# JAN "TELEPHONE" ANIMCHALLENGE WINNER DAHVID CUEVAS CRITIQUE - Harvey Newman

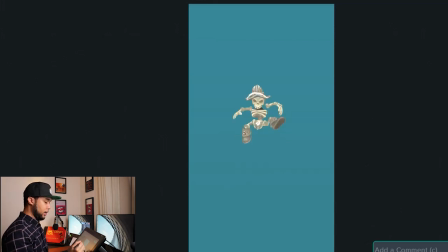[33:09]
There, and then he catches his arms again. Like that, yeah, that would work. So it's almost like point, and then he kind of goes up, and then when he goes down, you might want to like kind of invert the elbows. So he's like this, and then when he goes down, have the elbows like this, maybe. So goes up, and then when he goes down, he's like the opposite.
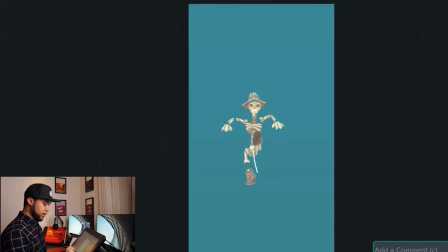[33:39]
He has the opposite on his arms, and then he goes down, which is cool. This is all good.
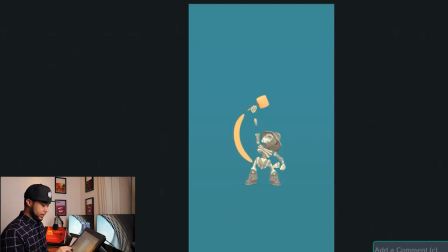[33:53]
So something that you introduced more or less halfway through the shot was this shape here, right? Looks really cool. And because the hammer is orange, makes it look really awesome.
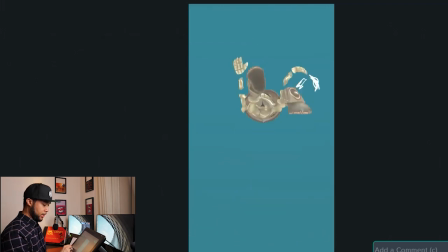[34:06]
However, I think behind here in this shots just before then, I think there's some opportunities there for you to add something like that. Just not orange, just basically like yellow like the body, to kind of like connect the dots really well.
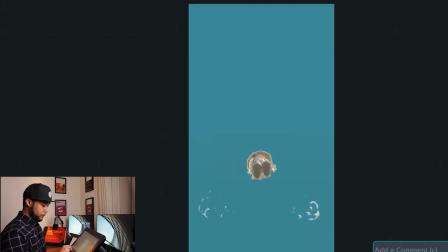[34:24]
I think, for example, when let me just double check. You already added there.
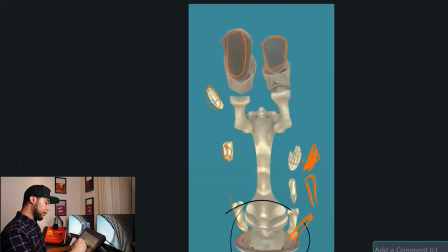[34:35]
Yeah, on the arms, for example, adding a little bit of a blur, because the arms, when the arms are at the max stretch, I think you should have a little bit of like a helper to kind of like sell the connection between the two poses.
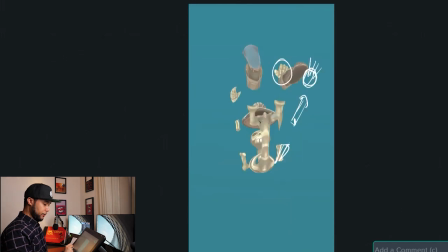[34:53]
So I think it would help you to have something, for example, going from here to here. It's such a big movement that having a little bit of like extra stretch, like just like guiding lines,
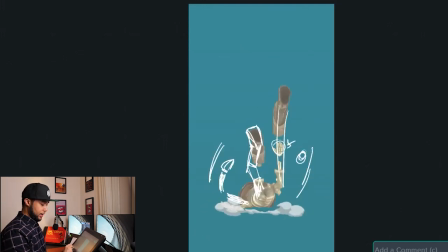[35:09]
will allow you to kind of like get that extra oomph on your shot. Maybe not as big as that, but something like that. That would actually help out. That's really cool. Now here you start introducing like some really nice shapes and like doubling of limbs and stuff like that.
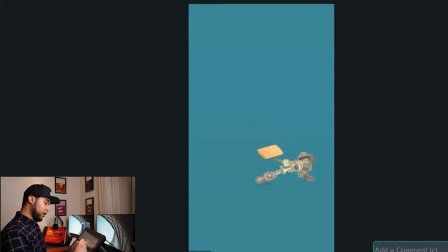[35:34]
Really nice. On this move here in particular, I feel like it would work better if you put the body the opposite way of what it is here. If you actually have the head here and the body around there,
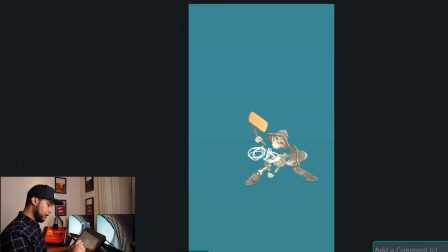[35:53]
and you have this head just tilted the other way, so it's tilted this way, you're gonna get much more of a overlap,
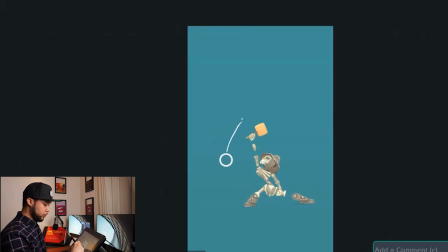[36:04]
because just like the hammer, he wants to go, sorry about that, he wants to go that way, right?
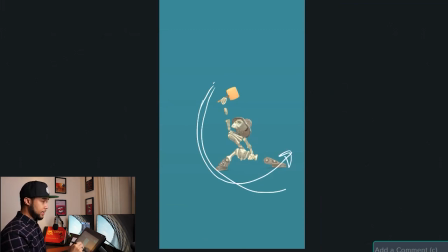[36:11]
He wants to go that way. So having his head doing this to go to that place is better than having the head just going straight away to that specific place. So having the head just going down there,
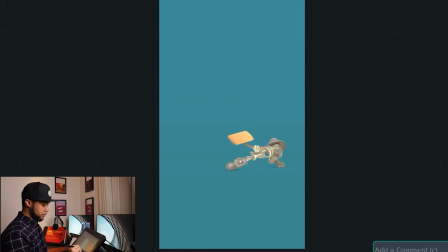[36:28]
and then basically have either this frame or in between this frame, I think it will work beautifully. You can add perhaps like those lines that I was just talking before, having a little bit of that like yellow line that allows you to
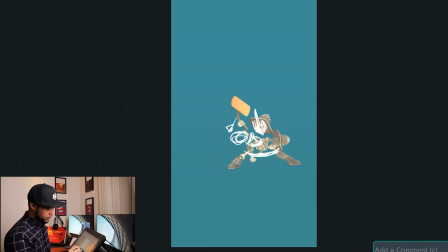[36:43]
connect the dots, like just like something like that. That would actually make it look much better. Yeah, you already have it here a little bit, so that's perfect.
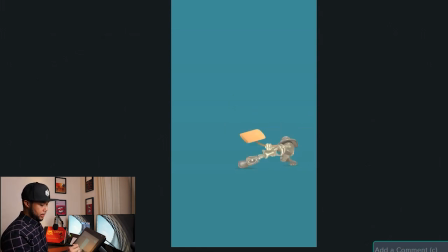[36:58]
Also, I think you need another helping, a guiding line, just like you have it here. I think you have one. You have to have one around there as well. Maybe going like this.